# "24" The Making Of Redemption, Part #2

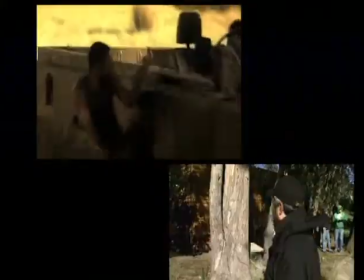(0:00)
And the tree gets lit up with gunshots and hits on the tree, and then he runs over to where that gentleman is right now and hides behind that house.
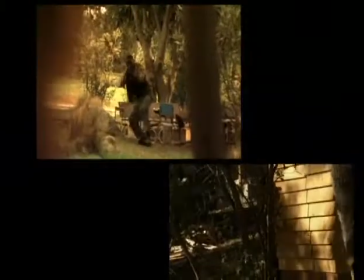(0:08)
He sits there for a little bit, they fire at him there, he turns,
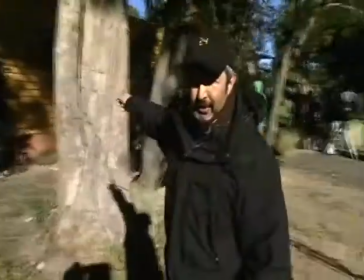(0:12)
and what he sees is the guy with a rocket launcher. And at that point, it's time for Jack Bauer to go.
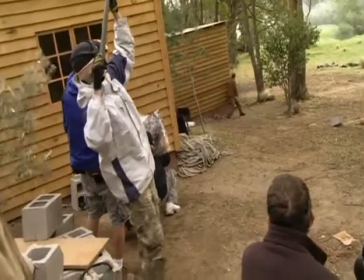(0:18)
So he runs and takes off, and when he takes off that way, this building behind me, kaboom. So I'm a little nervous for that part. See that camera over there? Yeah.
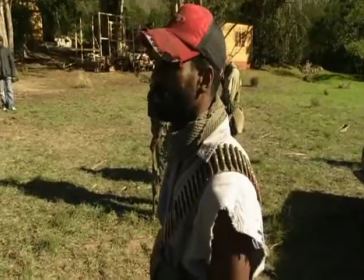(0:29)
Okay, that camera, there was a guy in a red hat over there. Okay? See him?
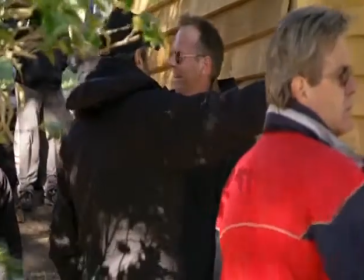(0:34)
The guy behind the camera? Well, he will be in front at the time. He's hiding right now until you get to the tree.
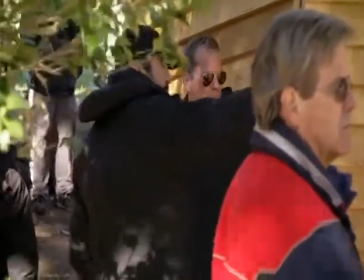(0:40)
Okay, so he comes out, he's over there like that, and you fire at him.
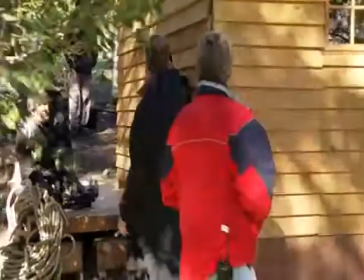(0:44)
Okay? Put down a couple shots at him and he'll fall out of frame. Now it's like, see what's going over here, turn to look.
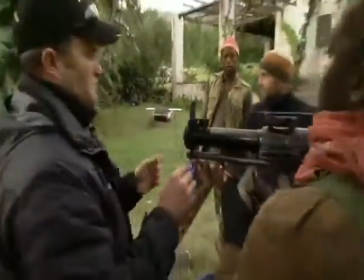(0:50)
You got this camera. Two guys split. Here, no, this is the rocket launcher. Okay?
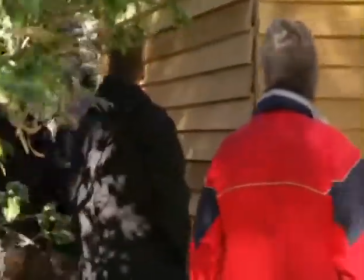(0:55)
See the rocket launcher? Oh! And just go into here. And it's done. The rocket worked great. This third one, we're gonna shoot down the wire. It's a real simple gag, but we love it. It's always very impressive.
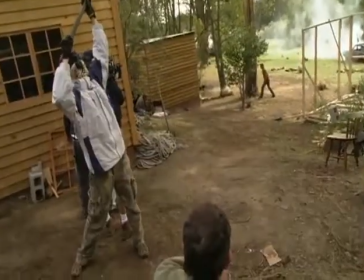(1:07)
Ready, on, action!
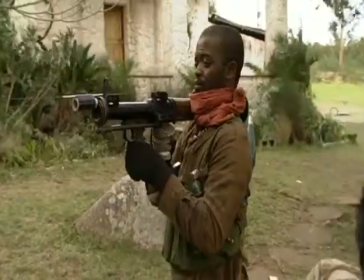Everybody is incredibly alert when that starts, and there's an adrenaline rush, which actually is immensely helpful for an actor, just because those situations you would be in a state of fear.
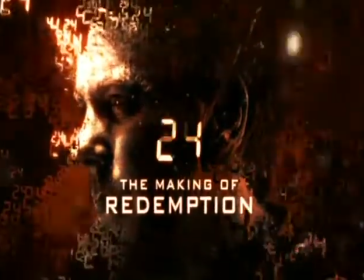I don't really ever work with a storyboard. You really need to know what you want to shoot, but we don't want it to be so specific that you start missing what Kiefer Sutherland brings to it, what Robert Carlyle brings to it, you know, what Cherry Jones brings to it. These are all really seasoned professional actors.
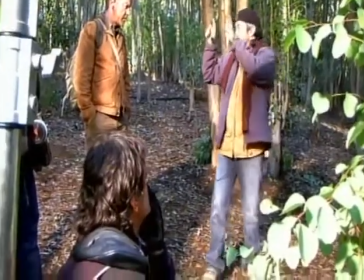(1:55)
So you want to give them a blocking that still gives them the room to explore their characters. Just experience gives you the ability to just do it all in your head. Basically, I've shot the movie.
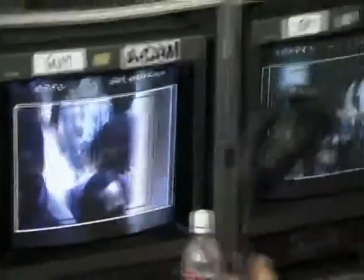(2:06)
I've shot it right from the very beginning, right to the very end. Every single scene I've made in my head. Just gotta communicate it to everybody else, including the actors, and make sure they're making the same movie that I want to make in my head.
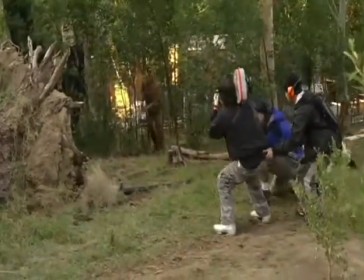(2:20)
Action! So basically, Jack runs up this hill and hides behind this big log.
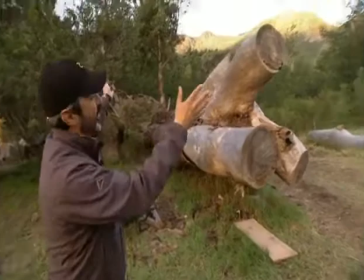(2:27)
Now, I picked this because you can see the background is absolutely spectacular,
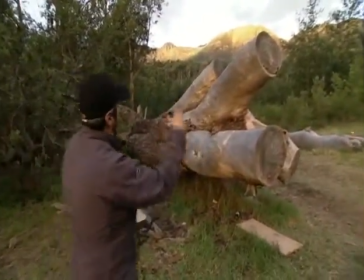(2:31)
especially this time of night with the sun setting and the hills all lit up.
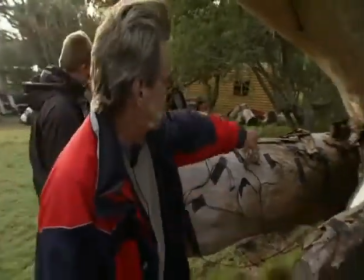(2:36)
We've just put these squibs on like this all through here. We've got cork block. We'll also supplement it with the dust guns.
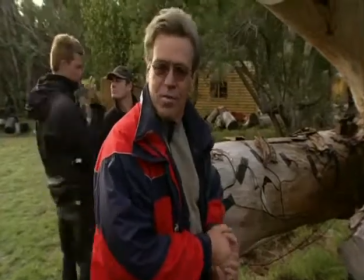(2:43)
A lot of stuff going off. Just keeping the frames lively. So Jack is hiding back here.
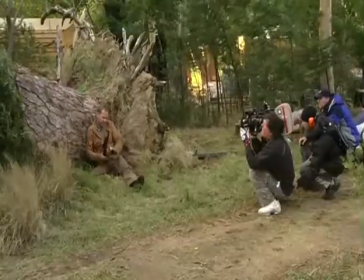(2:49)
Now he's in real trouble. He's got the machine gun, but he's only got a little bit of bullets left.
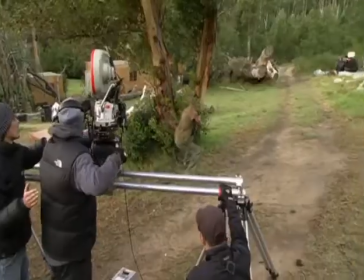(2:54)
But he does have a couple of sticks of dynamite. One guy gets a little adventurous, thinks he can sneak up on him, hides behind his wood pile.
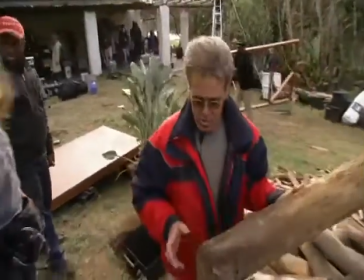(3:01)
We don't have balsa wood here, so Scott took some of this floral foam and carved these logs up.
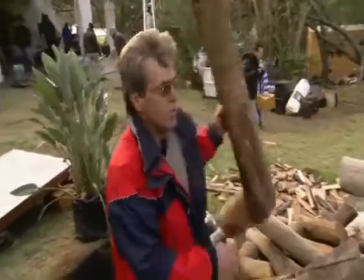(3:09)
MJ's painters did their magic to make it. So we'll set these up. What we didn't want is this explosion to go off and nothing to go in the air.
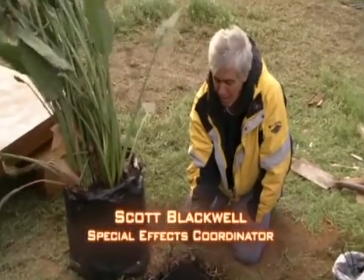(3:16)
These are maroons. They're powder down here.
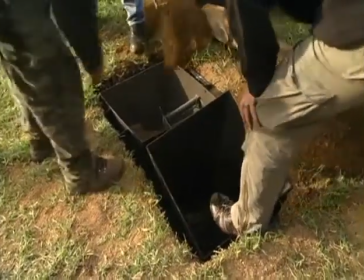(3:20)
And then we're gonna put a pusher in and peat moss, cork, and some of the fake logs that Stan told you about.
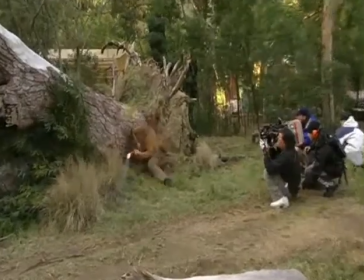(3:29)
A piece of dynamite comes lobbing over, lands at his feet.
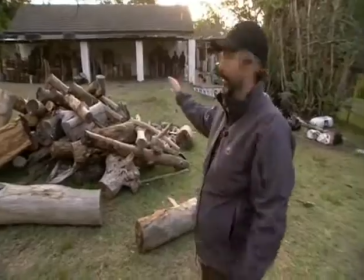(3:36)
Kaboom! And that gets rid of him. Ready, and action.
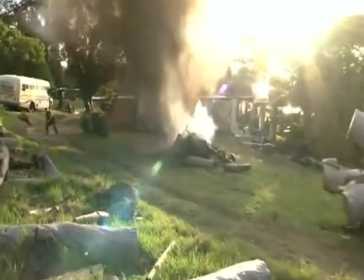(3:43)
Cut. Great. Absolutely great.
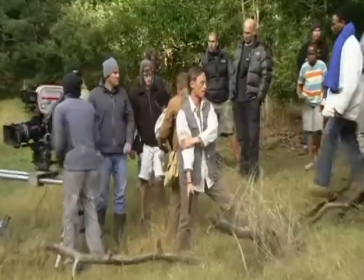(3:47)
Today we've got Jack and Benton, played by Robert Carlyle and Kiefer Sutherland, of course. The history between Jack and Benton is extensive. They came up through the Special Forces together. That bond and that friendship is that of brothers in arms.
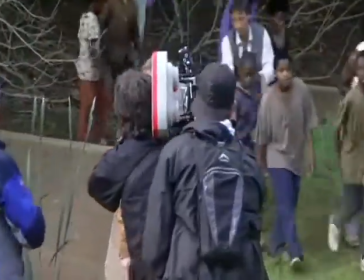(4:01)
They've got their kids, they're towing them through the jungle and trying to get away from Dubaku and his men.
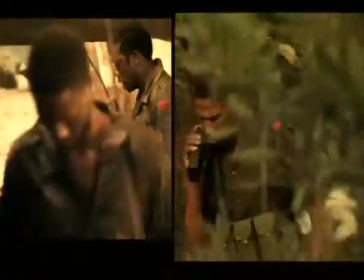(4:07) How many men? Just Benetton?